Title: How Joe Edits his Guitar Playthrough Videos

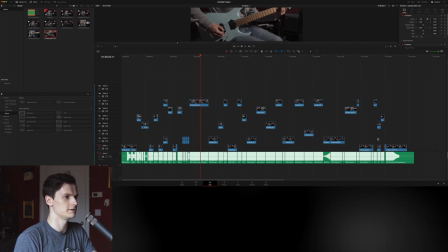[21:10]
So I just do it like this. So I'm sure... Oh, I haven't deleted these. I'm sure there's a way to do this automatically. If there is, please tell me in the comments. But this works for now.
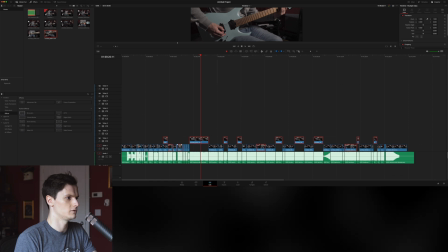[21:26]
So I do it this way. It's quite satisfying seeing them all sort of slip in like Tetris. I can see I've got one there. And there we go. Look how much nicer we are. And then this stresses me out because we don't need that. Oh, God, that scared me. That audio scared me. Gosh. Right.
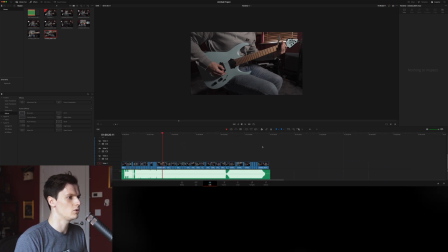[21:47]
So now we have a nice, neat timeline with all our takes lined up so beautifully.
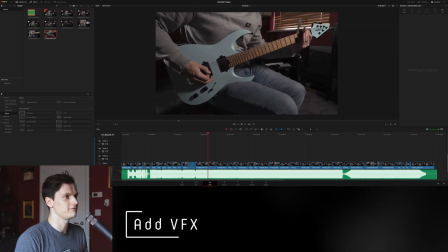[21:56]
So what do we do now? Now we go and do the fun stuff, which is the effects, any sort of camera shake I want to put in,
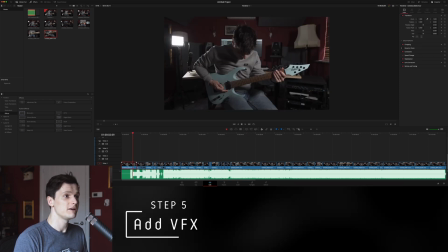[22:05]
or impacts. I might want to reframe some of the shots by zooming in, rotating, cropping, stuff like that.
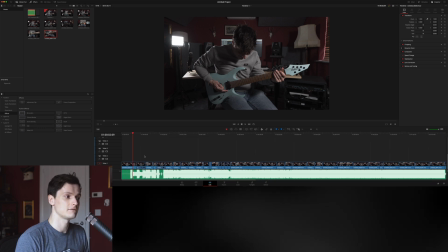[22:13]
So we're going to go through and do that. And I'll try and walk you through what I'm thinking as I'm doing it. So as I said, this is the establishing shot of the beginning.
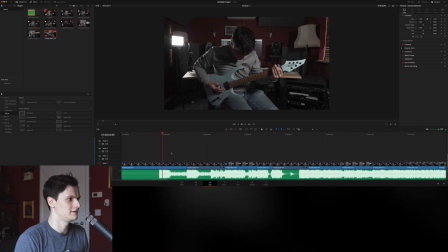[22:25]
And I'm going to choose to cut in on the first bit. So I just split the track there using the razor tool. And I'm going to zoom in.
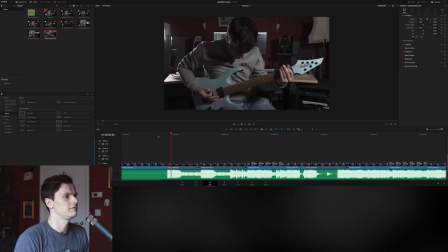[22:35]
And it's going to give that a little bit more impact.
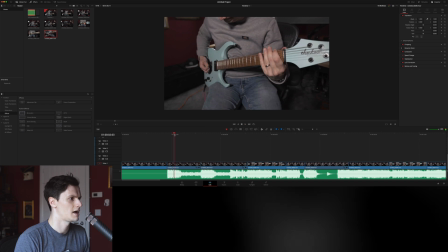[22:44]
Happy with that.
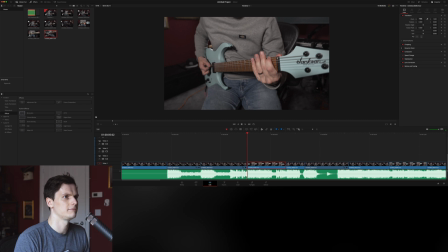[22:50]
This has a lot of dead space here. So I'm going to zoom in and bring it over like that.
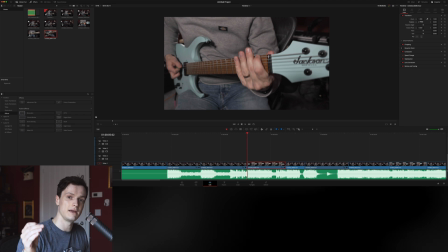[22:57]
This is where shooting in 4K and downsizing works. In Davinci, I have it set up so that when you drag your 4K footage into a 1080p timeline, it automatically essentially shrinks the 4K footage by 50%.
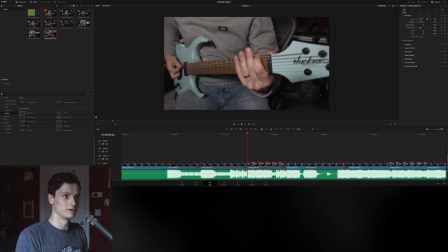[23:16]
As if I was using this zoom and doing 0.5. So it's already scaled down, which means I can zoom in without stretching pixels, basically. If I were to zoom in 2
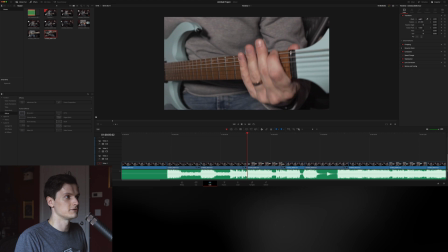[23:35]
and zoom in further, that would be stretching pixels, which I want to avoid, because then you lose definition.
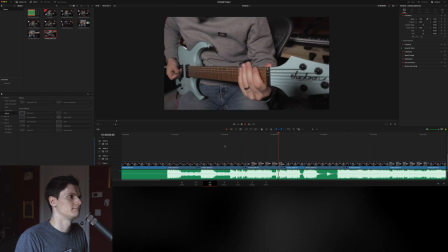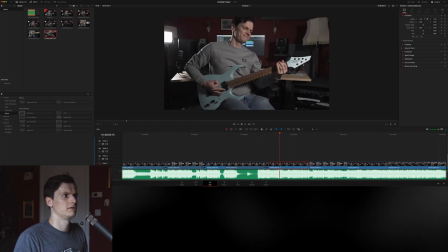[23:49]
So I kind of go through and do another pass and just reframe everything.
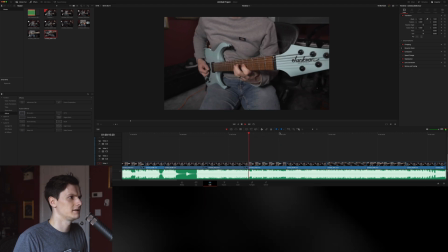[23:58]
Is there a mistake at the beginning of that? Nope.
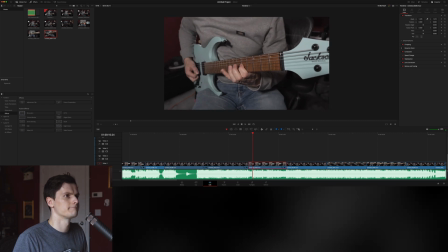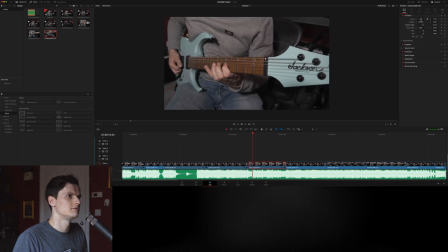[24:09]
See if I can rotate this so it's like horizontal. Zoom in because I don't want any black around it.
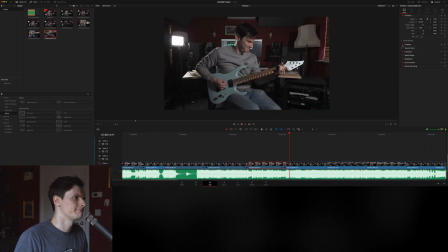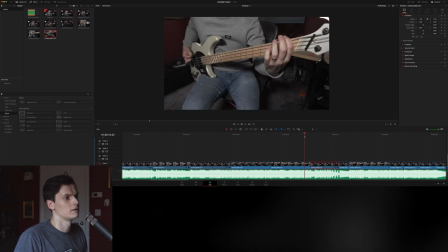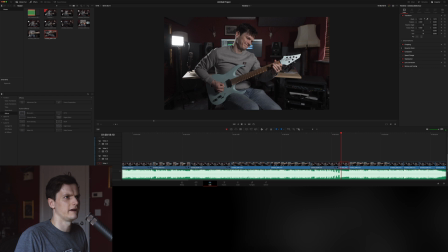[24:35]
For this bit, I'm going to do something weird with effects, like a glitchy thing, I think, because it's a glitchy sound.
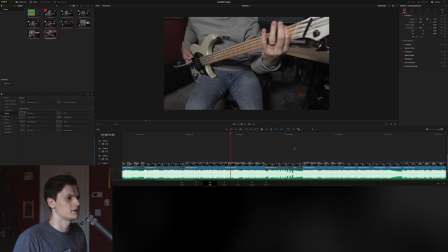[24:40]
Match glitch with glitch.
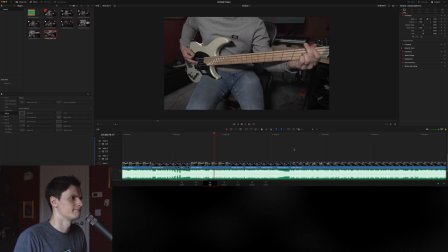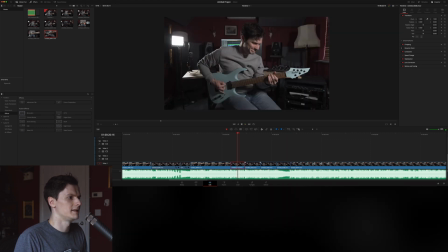[24:49]
Here I want to like zoom in incrementally. So like 1 point, 1. So then let's do 1.2 for that. And then 1.3. Let's see how that looks.
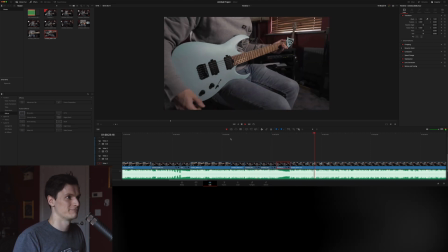[25:10]
That's all right for me.